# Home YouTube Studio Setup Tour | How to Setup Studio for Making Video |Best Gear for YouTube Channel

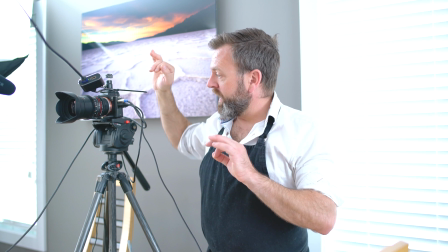4:12 So on this one, I record the sound because this one is not moving. This one is also connected directly to DC.
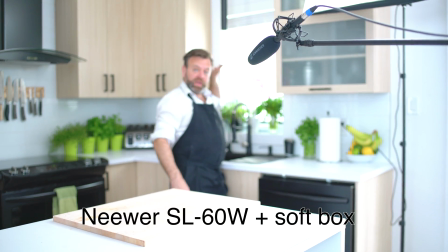4:21 For the light setup, here I have one softbox in the window outside to imitate a natural light.
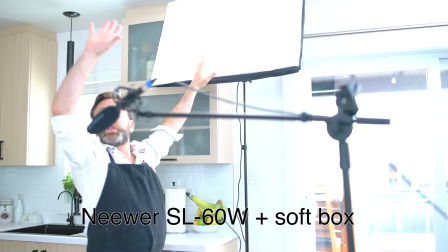4:29 I have another one here. This will fill the room with soft light.
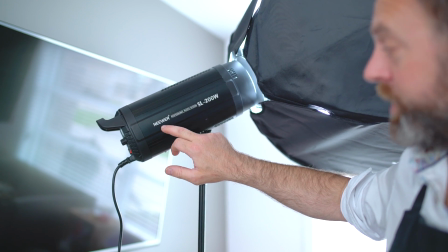4:34 I'm using a lot of newer products. Those products are really good for the price.
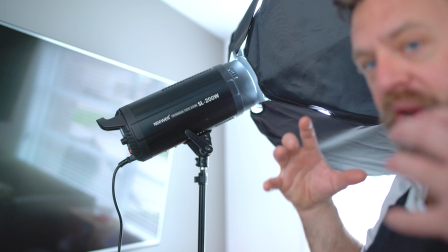4:40 This one is 200 watts, so it's pretty powerful. Here we have a big window.
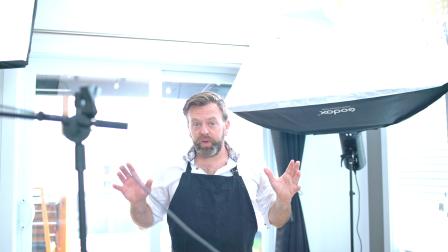4:45 When it's daytime, it's perfect, but when the light drops, all the setup was ruined.
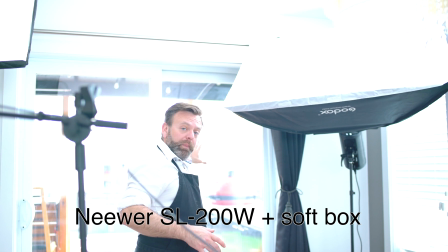4:52 This one is compensating when the light fall down.
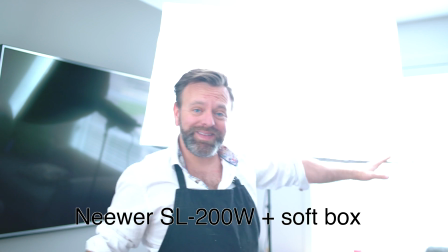4:58 And again, another big softbox here to compensate for that window there when the light drop.
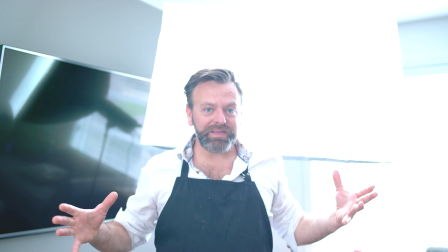5:05 Well, I continue to control my light. And the last one here, it's a LCD panel.
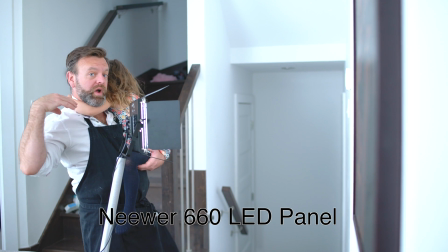5:12 And this one is just to fill the light on the side of her face, so the image will be more crisp and sharp. Alright you guys, this was my setup in my home. I hope you guys enjoyed it. If you have any question about specific thing, maybe I forget something, you can hit me in the comment. If you like it, please subscribe, leave a like, and see you next week!